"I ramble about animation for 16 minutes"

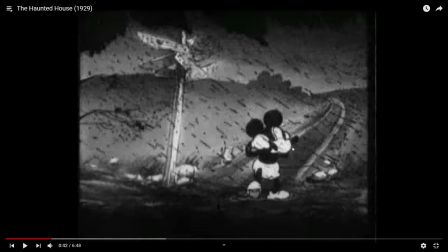No one is ever allowed to do this, and that's what makes animation so cool. And if we go forward,
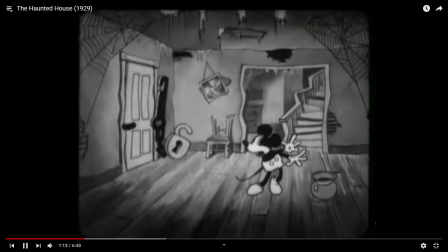his first scene of him in the house,
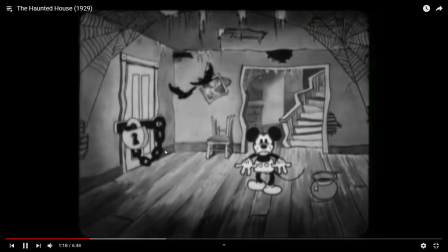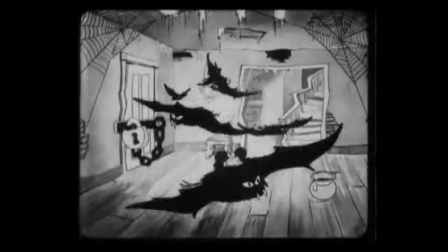it's not that notable. It's just a bunch of bats going around as far as animation is.
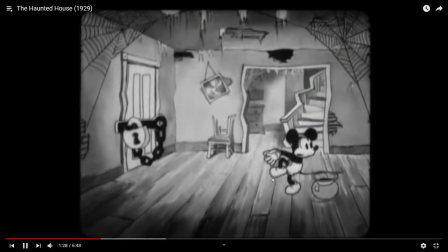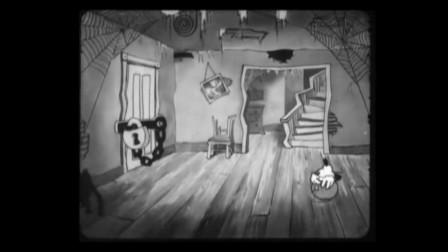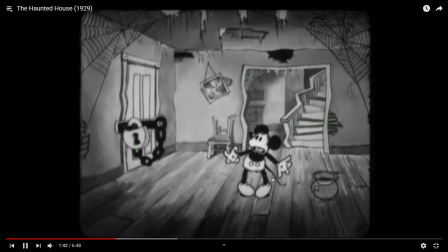But in this hallway is when things start to get interesting.
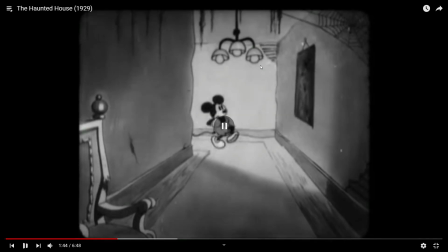If we go back, animation was at very few frames per second. So the illusion of the lights
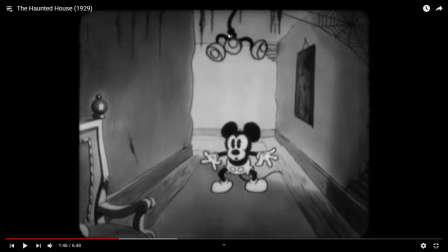swinging back and forth is animated in such a way to where it looks like they're jingling all over the place.
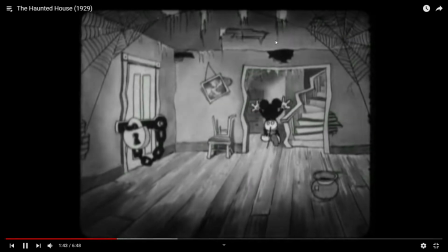But in real time, if we go frame by frame,
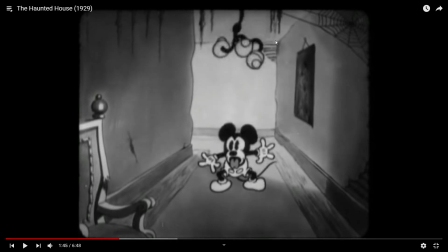it's just the repeated, it's a repeated about probably 3 to, depending on what it is, maybe 10 to 20 animations over and over again, placed at different intervals to make it seem like it's going up and down.
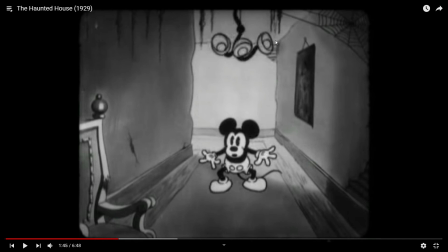And you'll see that later in a very specific part that I can't get enough of this animation. So you see it go up and down, and even though frame by frame it's not actually moving, it's animated in such a way that it looks like it's moving.
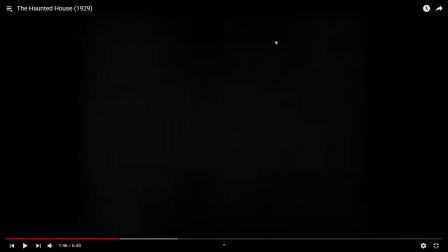And it was a lot simpler back then, and it was a lot more, like, once again, what I think animation should be, what animation was, which was, you know, it was art. It was less, you know, it was trying to be its own thing. It wasn't trying to be human. It wasn't trying to be real.
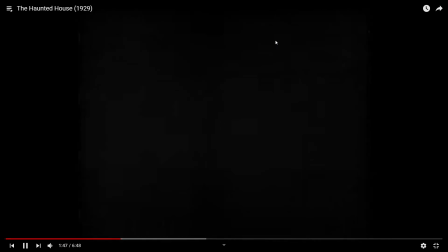You know, it was purposely not real. Watch epileptic warning.
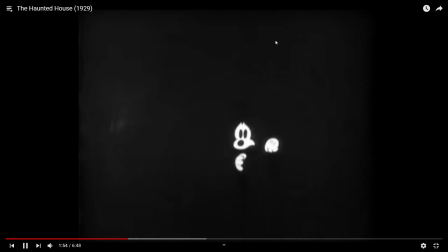It's a funny little part. Takes out a flashlight from who knows where.
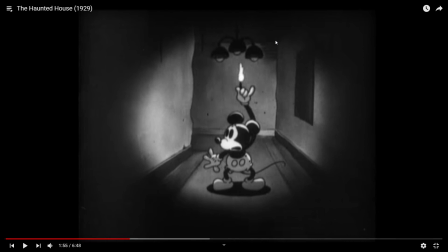Oh, sorry, it's a match. Lights it on who knows what, and enters and puts it up in the air.
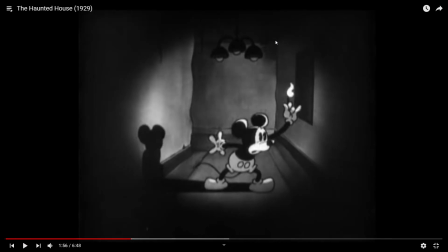And watch the shadow go back and forth.
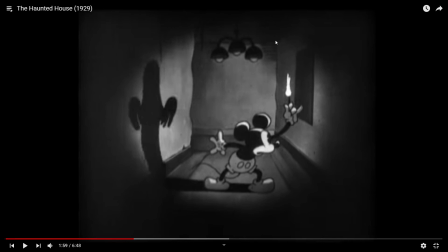And then eventually it grows into a ghoul. And this is when we meet my personal favorite character of this entire animation. The ghoul is really interesting because of how it moves.
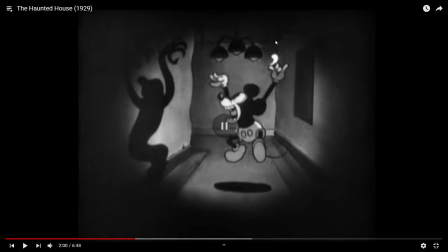And so are the rest of the skeletons, but especially this ghoul. It's made in big flowing gestures. You know, where everything's got curves. You know, it's not real. It's got what I was saying before about how people's bodies don't move like this.
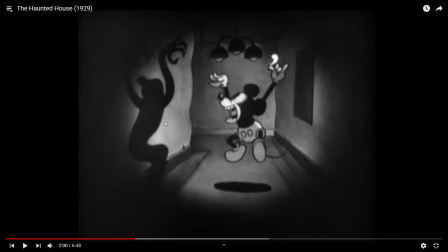It moves in such a way that's physically, or sorry, it's satisfying to look at, but it's not. But it's so satisfying to look at because it's not real. Because no human body could actually ever do that. So he follows him there.
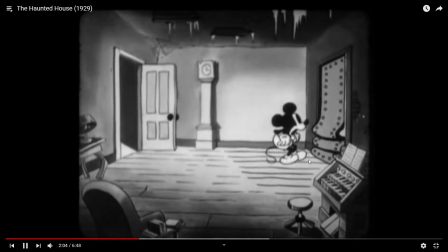Another interesting thing, funny thing about animation, as the door closes, the ground here comes up.
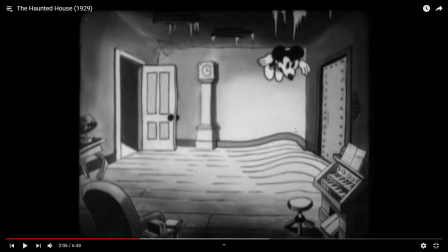You know, it's just a little fun thing about animation. You don't see shit like that ever in modern day animation. You don't ever see fun little gimmicks like the ground come up, and I think we're really missing that.
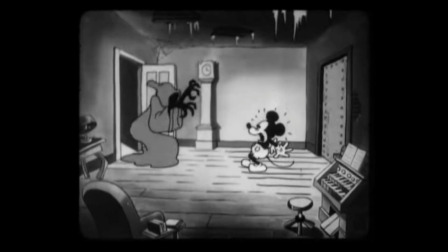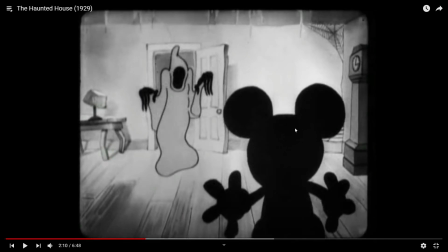Watch how fluidly the ghost moves towards Mickey.
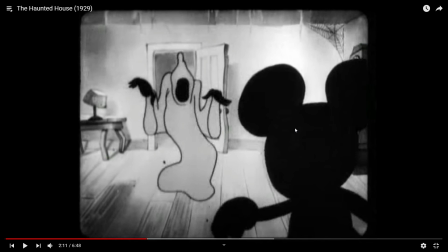It's just the same animation, back and forth, you know, as he's going towards Mickey.
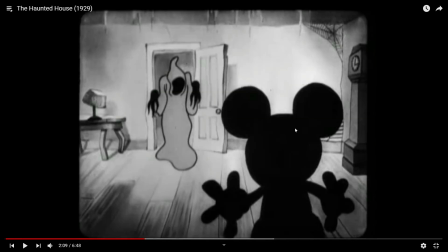But it's fluid, and it's interesting to look at, and it's so satisfying to look at because of just how simple it is.
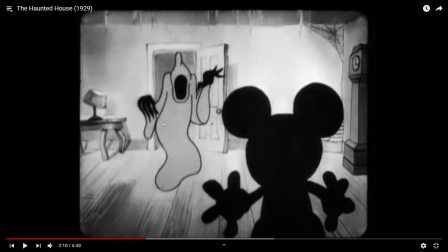You know, like, first, his hand down, and his right hip is, you know, is jutted out.
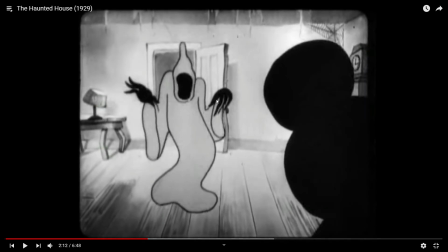And then it switches to the other one, you know, where his left hand is down and his left hip is out.
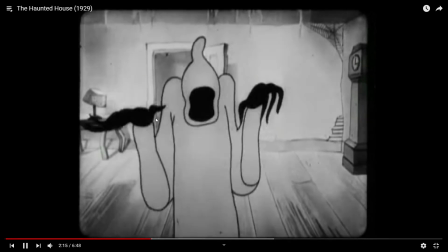It just goes back and forth. It's so satisfying because it's so symmetrical.
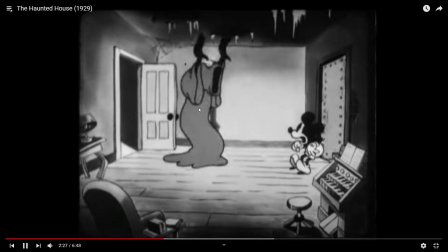He reveals himself, and he goes for him.
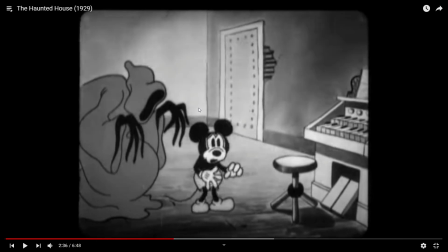He tries to escape, and this is when the real fun part about animation, and why I really like animation like this back in the day. Animation back in the day was as much about the visuals as it was about the audio. And the music in this animation, maybe not, you know, the best in the world or my favorite or compared to modern day standards,
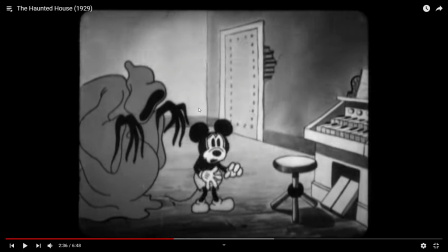and there's people have shown that better music goes with this animation. But just how the animation moves with the music is another interesting thing that I think modern day animation is just missing.
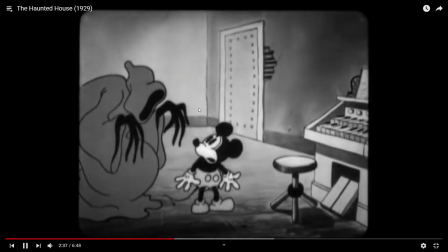Once again, the use of pulling out a, you know, part of himself, you know, as like clothing when it's a part of himself.
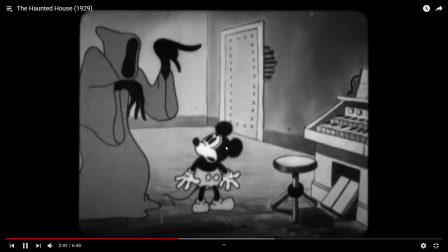Just another interesting thing you don't ever see. He's told to play.
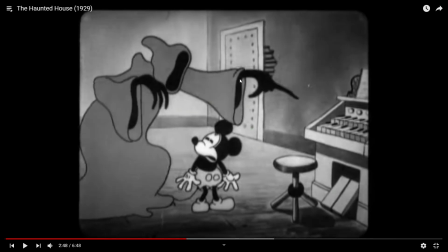I also like how the ghoul is drawn. Look at those hands. It's very, once again, it's like very fluid.
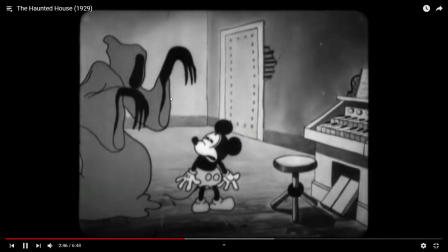It's always, you know, when he moves, he's always moving, so it's satisfying to look at.
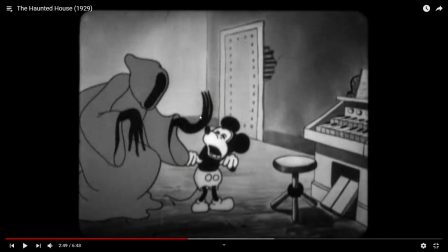But it's the kind of thing that you often see in animation where he's jittering back and forth. You know, it's to get a sense of the fact that they're always moving, even if they're not. It's usually, from what I know, it's usually drawn over.
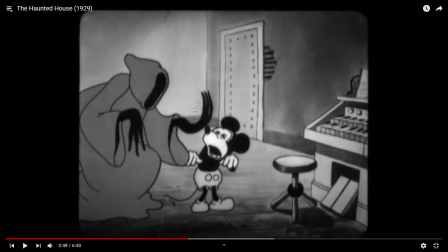Things are more outlined when they're drawn over multiple times, maybe in like different areas, to give it a sense of like,
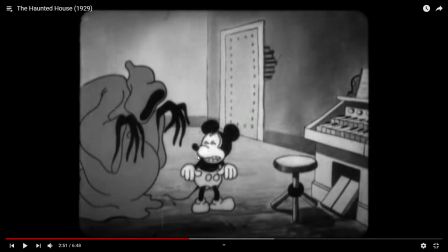to give it a sense of standing out or moving more.
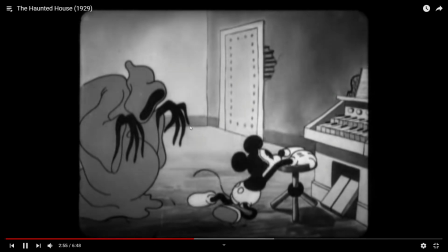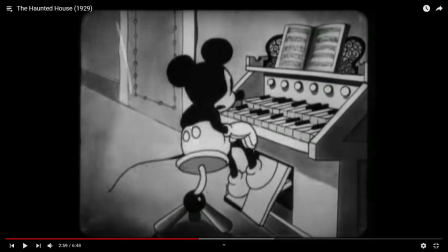This is when this organ, piano, whatever this is scene, is also really cool. Something, once again, it's over the top, it's interesting, it's fun, and you never, ever, ever see it in nowadays animations. And I really wish you did, because it's really interesting, and how it's used with the music, and how it's used with,
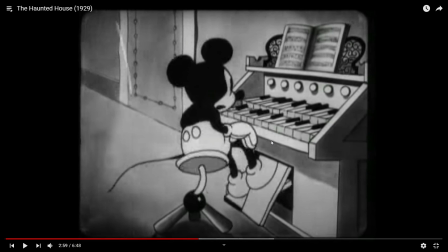you know, the sound and everything that's going around him is really cool. So once again, he goes symmetrical back and forth, right foot down, and then, I'm sorry, left foot down and then right foot down along with the music, and his whole body is swaying with it. It's once again that that visually pleasing of left, right, left, right.
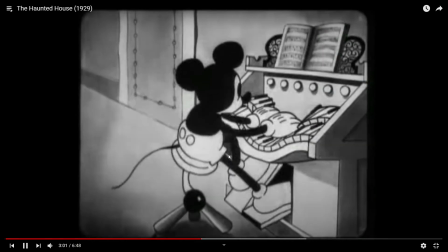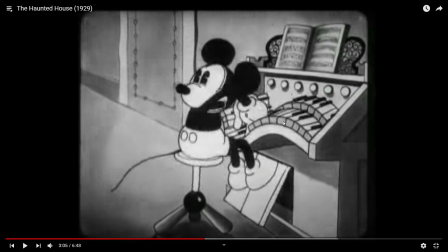How the piano is like this, it's nothing, it's all rounded. It's never like edges like this. When things are moving in animation, there's a good chance it's always rounded, which is just something really interesting to see, and it's pleasing to look at. I get why they do it.
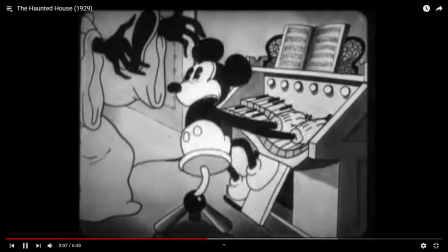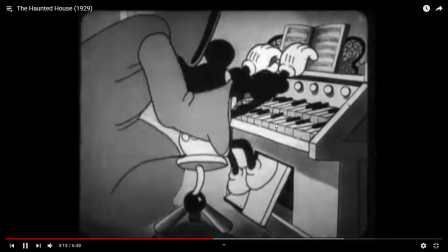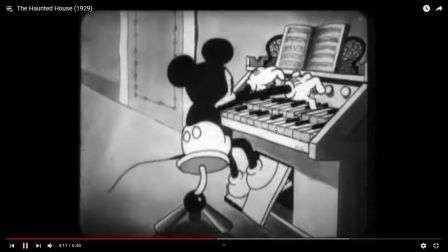Just enjoy the music for a bit.
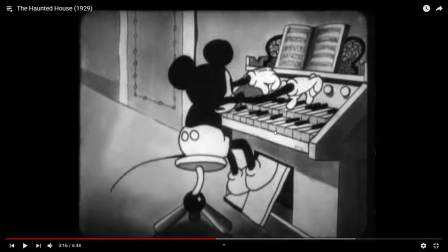This scene, we're gonna go back. That is probably one of the best scenes I've ever seen in animation. Modern, you know, back then in the 20s, 30s, you know, this is one of the best things of animation I've ever seen.
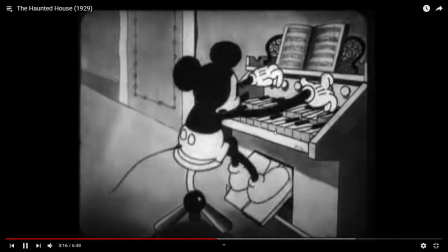This scene right here.
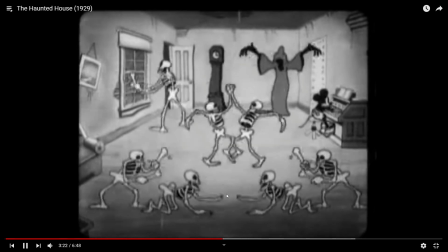Probably analyze that for a little bit. I don't know how it's a little bit grainy, but everything is moving.
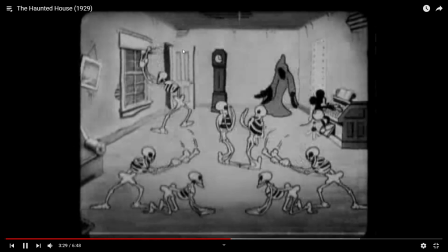Everything that is a focal point is moving, and it's doing the same thing over and over again.
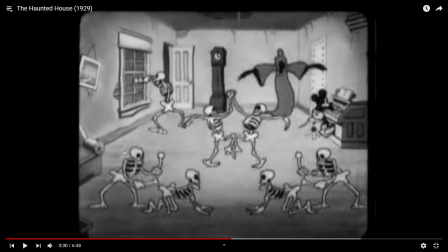What the animation wants you to look at is these skeletons, this clock, Mickey Mouse, and the ghoul. And not the window, not the picture, you know, not really the piano, not the door. I mean, they're all there, but they're lighter colors.
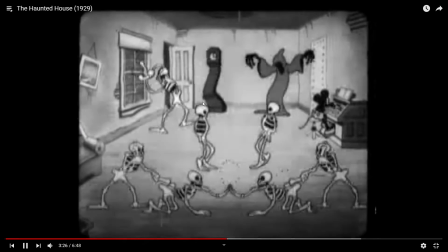You know, they're not outlined as much as the rest of the skeletons are, you know, or the clock.
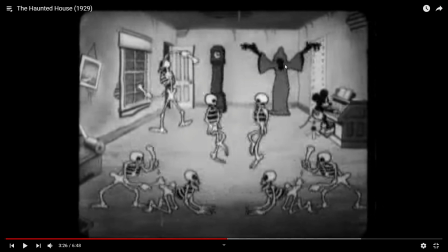And they're not, they just don't move at all, you know, because they're not your focal point.